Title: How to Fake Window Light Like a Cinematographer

How to light for a window look. Hello everybody, my name is Marco Barnioli, I'm a cinematographer, and today I'm going to show you a commercial where they have this nice window look, like someone is standing on the window watching out and the light is really wraps nicely across the face. Also some really nice VFX in there. I'm going to show you how you get this window look and how you work with VFX, how you light for them, how you plan your shoot to make your work better for everyone.
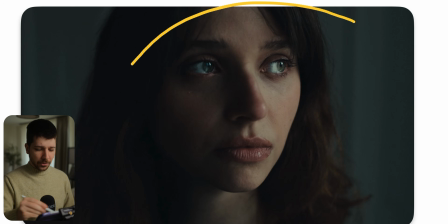24s
So after watching the cinematography breakdown, you should be able to shoot something like this. So this is the first shot we're looking at, and I have the feeling this is a famous person. I know the face, but I don't know where she is. So write it down in comments for me.
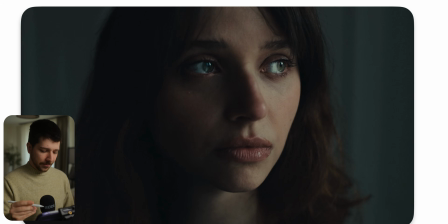38s
That would be a huge help for me. And what do we see in this image? We have this nice dark background, nice half-lit look. It's really small ram. I would more call it half-lit, as this is a ram look. And this nice coolish skin tones and this nice poppy window light feeling.
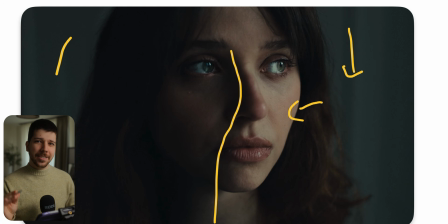56s
It's not really soft, it's not very hard, it's right on the middle that it looks nice. So how do we achieve a look like this? First things first, establish a window. In this shot we can clearly see her.
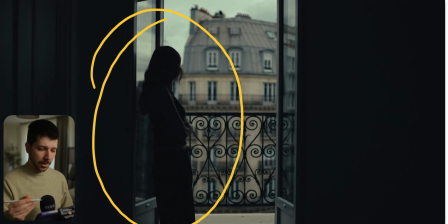68s
She's somewhere in Paris or something similar and watching outside. You don't always get this window look with a real mirror, so they light the scene. Also, everything here could be fake. But in this scenario, I think it isn't, because we have a few outside shots where she's walking around at the same location.
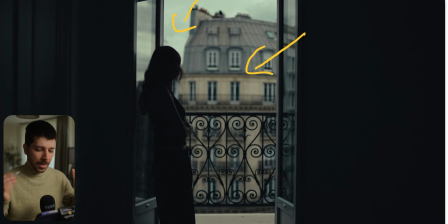87s
But we imagine a scenario where you want to shoot something similar and then you don't have the same possibilities as them. First, show the window so the audience knows, okay, this is the lighting we're going for. The nice thing about that, so that we have our lighting community, is we work with a silhouette.
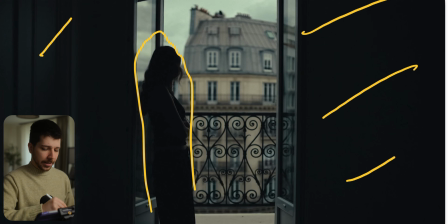104s
Don't always have to expose everything nicely and even and three-dimensional. Sometimes simplicity is more. The only thing for this look you have to do is expose for the outside, and automatically everything in there becomes more dark.
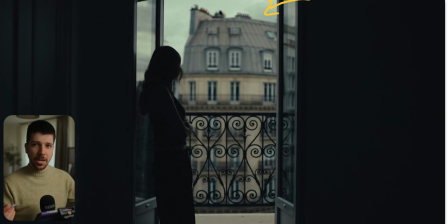121s
We don't have dirty stops of dynamic range, but we don't need to. This is the look we are going for. And sometimes it's much easier to work this way, because now, as you can see, we limited the view of the audience to the most important part, and that's her.
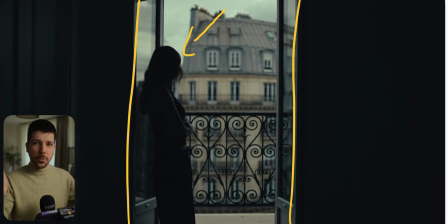136s
When you try to frame something working with silhouettes, try to frame someone in a brighter spot, because now you don't need to add any extra light, because she is pretty much edged by the brighter background,
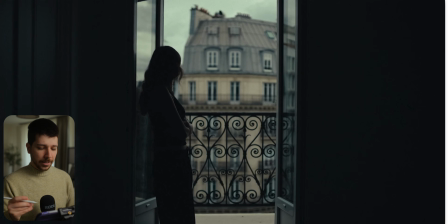149s
and we can clearly see her body, her motion, everything, even her face when she turns her head a little bit. So perfect, done. A nice silhouette with limited space framed inside the window.
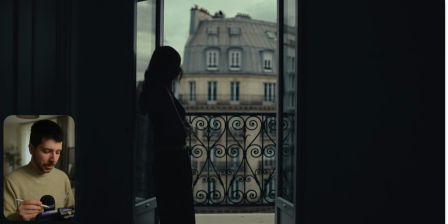162s
Always great shot, as long you don't try to middle asset. What I mean with this, don't try to find exposure where this is somehow bright, we see a little bit and the background is close to overexposing.
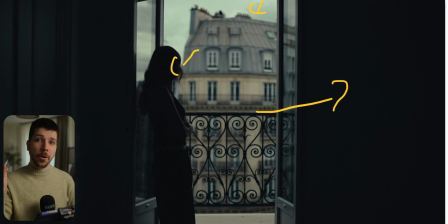175s
That's the start or the end of everything. You have to commit to one exposure, and most of the time expose for the highlight. Don't try to clip the outside. Is a more cinematic way when you want to call it like that.
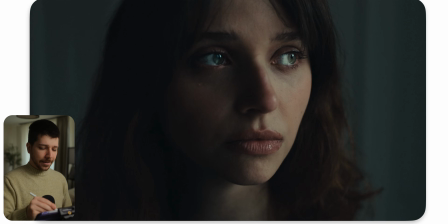190s
Back to our closer shot. So you can get this look with a window, no problem. But how would I light it when we don't have a window? This is the process I would go.
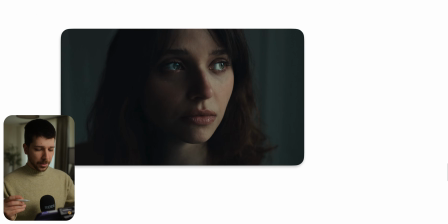199s
First things first is you can put her on the window, but sometimes maybe like a different background.
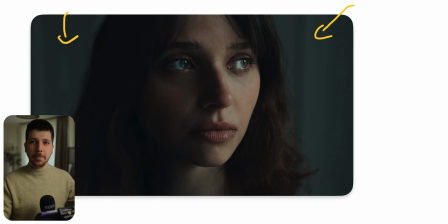205s
So you just drop her somewhere in the house, because it doesn't matter. You established beforehand, okay, she stands here. So when you put her in the next scene and close up somewhere else, the audience is not smart enough to notice that she's now standing here. So in this scenario, the background is not that fascinating or that nice.
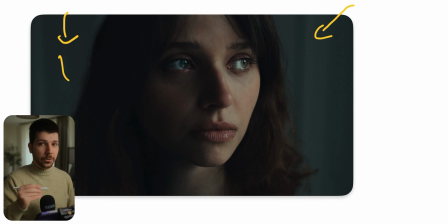223s
But when you want a nice background, you can totally do it without focusing on continuity or something like that. But it doesn't matter. We established the scenario before. When she stands somewhere else and looking in one direction and light is coming from, people will still think that she's there.
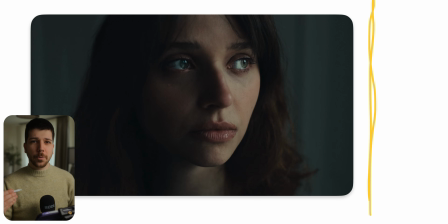238s
So the first thing you would build is a butterfly frame, and always try to mimic the size of a window that she stands for. When you have a smaller window, try this size.